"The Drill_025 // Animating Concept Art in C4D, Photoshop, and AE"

What is going on everybody? My name is Jeremy and this is a brand new season of The Drill. This is episode 25 of The Drill and I can't wait to show you guys what we have in store for this season. First thing obviously is my face on screen. Very exciting. I just wanted to up the production value a little bit, get a little more in-depth, a little bit more pre-planned with what's going on in the drill this season. That way it's not just kind of like a spur-of-the-moment, what can I think of this week? It's a lot more planned out. I have tutorials that I'm going to be working on. I have tutorials that I'm referencing for some of the work and I'd like to go a little more in-depth with what kind of information I'm providing for you guys because I really do appreciate you watching and tuning in and I've really been itching to get started on the drill again. So sit back, relax, and I hope you enjoy the new season of the drill.
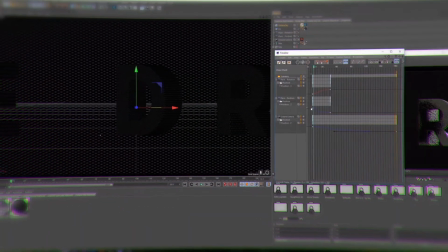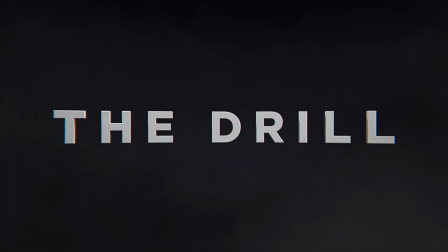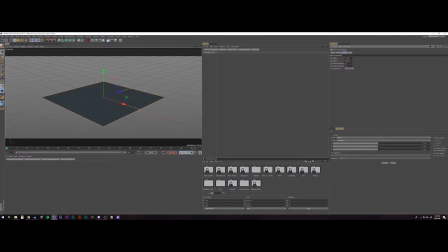Alright and here we go with that good good drill.
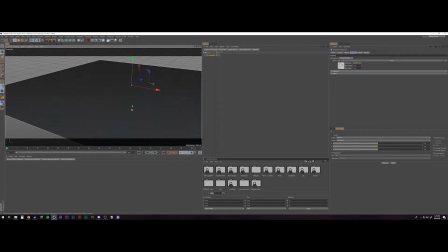So what I'm doing this week is I'm taking I took some direction from David Aryev just who just came out with an awesome
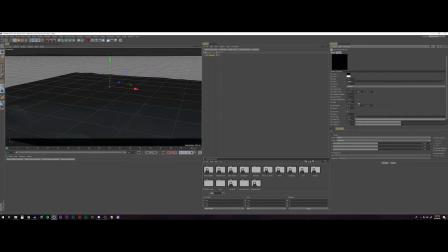tutorial for iDesign.com that will be linked in the show notes down below and he was
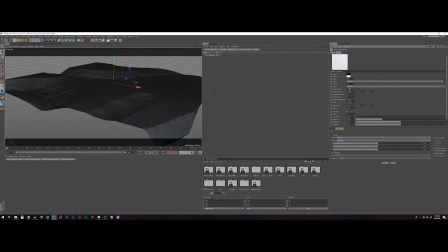what David was doing was using deformers on a plane to make a landscape
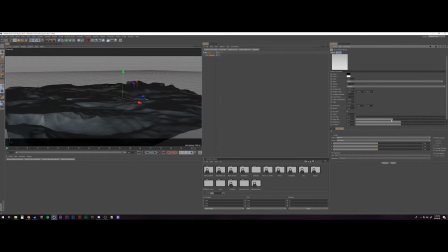just with cinema's native noises and kind of blending those together there's a ton of information that he went into
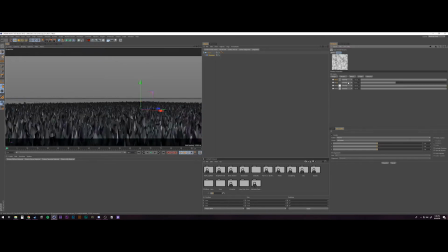with that that was the little snippet I stole because what I wanted to do this week is kind of come up with some concept art,
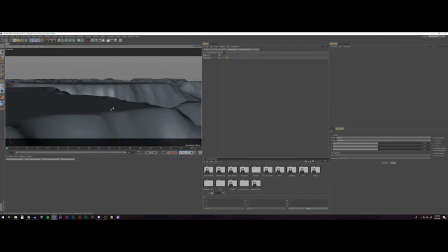like a moving concept art kind of thing. I love concept art stills.
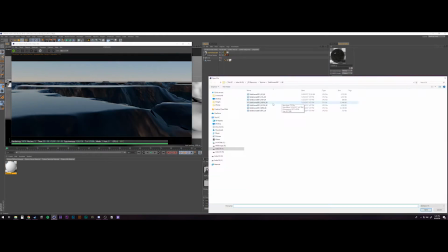All summer long I've been studying and reading concept art books and buying more than I probably should be and
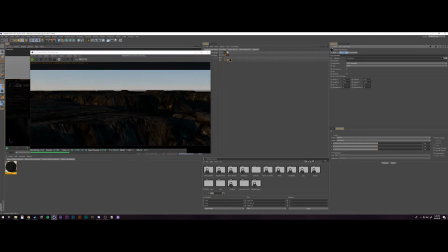I really love the, you know, just the environment that they kind of evoke.
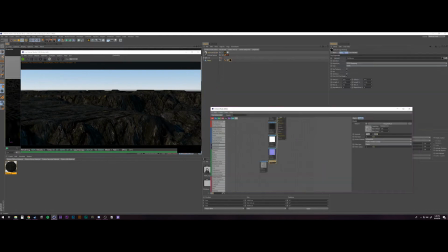So what I wanted to do was see if I can make like a little six to seven second animated concept art.
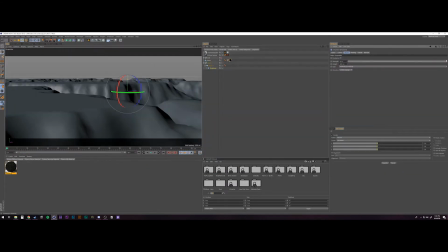So what I'm doing here is I'm using, like I said,
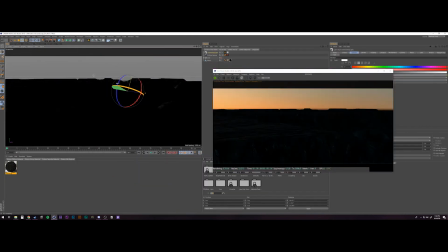I'm using the direction from that tutorial to start to build out the geometry for my landscape.
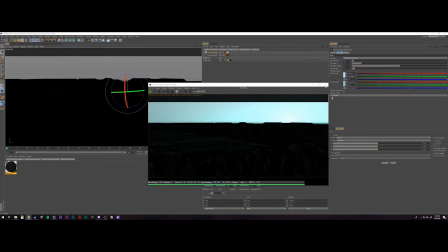I'm using polygon.com textures. I'm actually using a burnt bark or something like that and
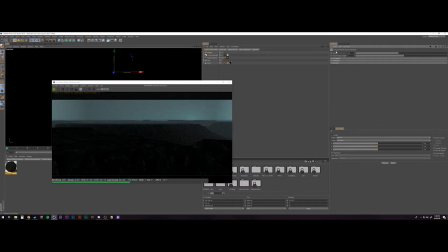just to apply that to get this like scraggly rock kind of thing and
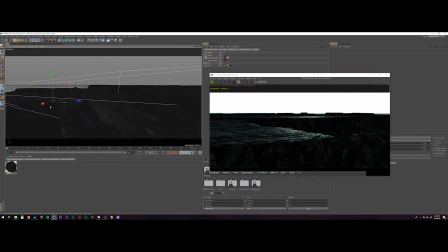you can tell like in the foreground here there's you see a lot of the you know you lose a lot of the fidelity in that and you know kind
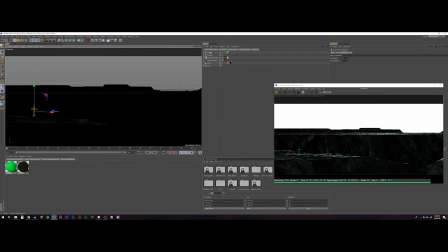of looks like an old like a PlayStation game or something like that where the textures were not that great so what I was hoping to
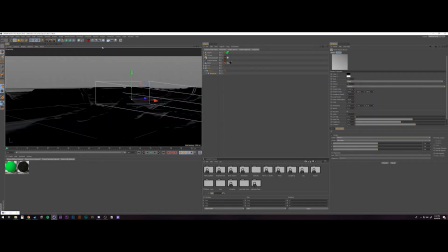do was lean on the art style that I wanted to go with and to kind of clean that up kind of you know when you see a lot
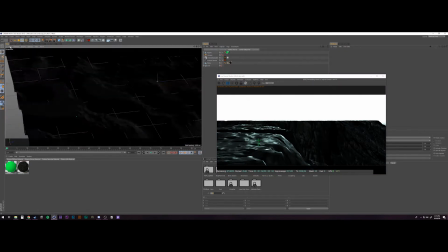of concept art a lot of it is you know digital or hand-painted I'm sure a lot more of it nowadays is
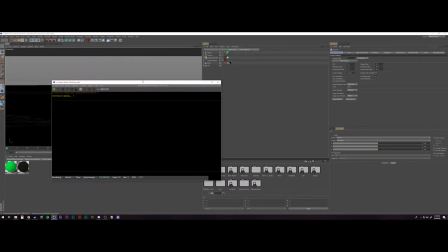digitally painted but but anyway you know I'm hoping to you know in playing around in After Effects with the textures,
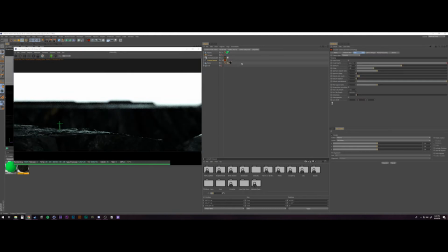I'm sorry, to add texture. I actually create my characters in Photoshop, you'll see soon. So that's, and then with the depth of field in the camera, I was hoping to kind of battle that a little bit.
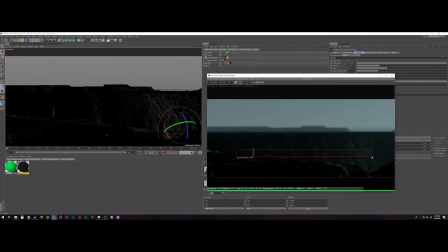You can see I kind of knocked that out of focus in the first, in the, in the, more of the middle ground and definitely the background.
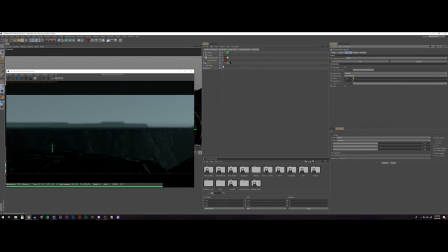But I do have a character that's going to be standing in the foreground, so I was hoping to clean that up a little bit in post.
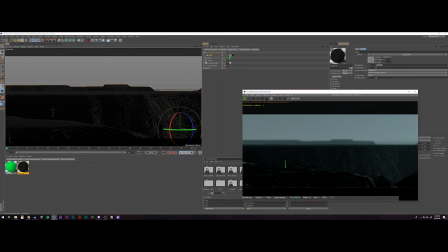So what I'm doing here is I'm just using a primitive figure to kind of stand in.
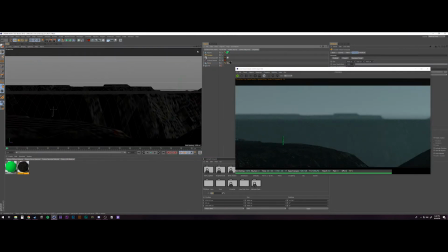I made him green just because I was losing him or her in the foreground. And then here you can see is my giant monster. And basically what I'm doing for this piece is it's just like a little dude in the foreground and big giant monster in the background.